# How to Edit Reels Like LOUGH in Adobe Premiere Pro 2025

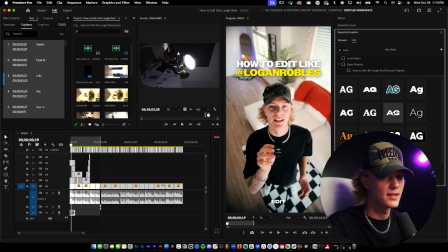[15:42]
I'm going to use monument expanded because I think it looks pretty good. So we're going to go ahead and use that. and now all of these come with the load style pack again but if you don't want to do that download the font use monument extended use black use all caps and then just really just place it where you want it for me i kind
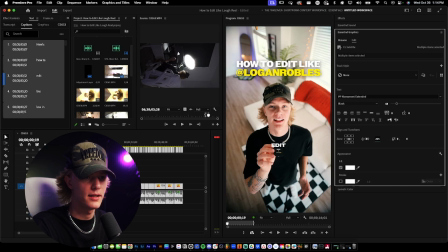[16:01]
of want it down here in this little area just like so and then because there's not enough contrast in the background i'm just going to go ahead and add a shadow we're going to change the color to black and i'm just going to really make the size bigger so that way it's not
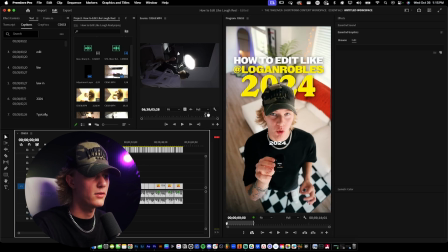[16:20]
as detectable so there you go now we're just going to go through and add the captions or delete the captions where
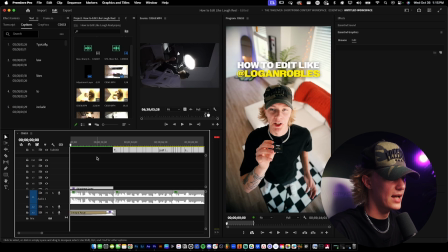[16:27]
we don't want them or where we do want them so in the hook there's no need for the captions because we already have the captions covered so here's how to edit like
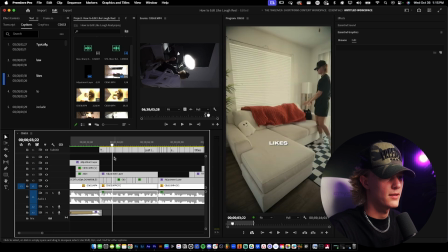[16:34] low in 2024 typically low like okay so there's gonna be spelling errors
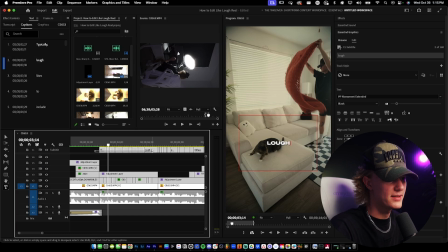[16:41] so you just want to go ahead and fix those but for the b-roll sequence what i really really want to do
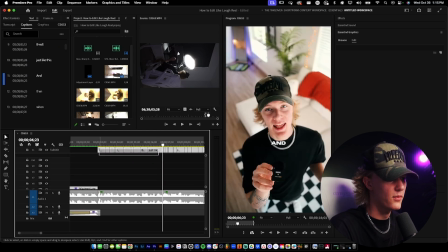[16:50]
is one you want to line up the text to the cuts and then also i want to make the text centered
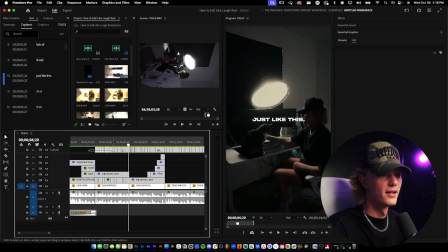[16:57]
for b-roll that was pretty fire again you guys could go ahead if you guys want to change the style.
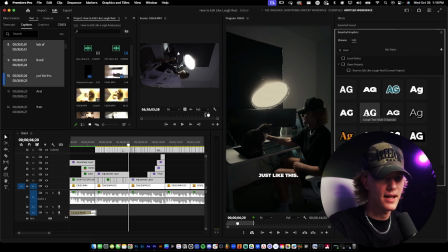[17:03]
Just go over here to this library button. You just change it like that, like that, or like that.
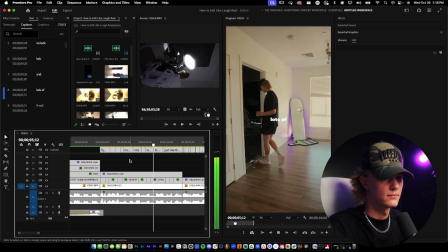[17:10]
Typically, Lowe likes to include lots and lots of B-roll just like this.
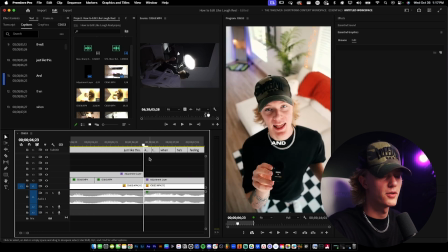[17:14]
And then when he's feeling a little fire, and then we're just going to go through the entire video and just really make sure the captions are looking good.
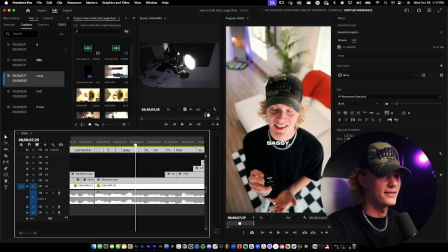[17:20] And then when he's feeling a little saucy, I sassy, bro, man, saucy, bro.
Come on.
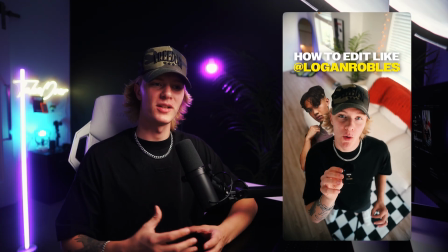[17:25]
Saucy, dog. Anyways, guys, that is all you guys really need to know on how to edit like Lowe.
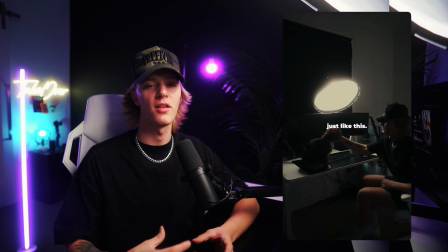[17:30]
Again, his style is super, super simple, but if you guys just have all of the assets in one place, it makes editing super, super easy because one, it gives you all of the branding in one spot. Two, it saves your workflow because you're not having to look everywhere. It's just all in one folder. And then three, you're able to just create better looking content, which, you know, if you're an editor, it could make you more money or get you more followers and help you build your personal brand better. So again, if you want to check out that low editing pack, I ain't going to stop you. Link's going to be down below. Anyways, thank you so much for watching the video. Please leave a like, comment, subscribe. I'll see you guys in the next one. Take action. Take over. Peace.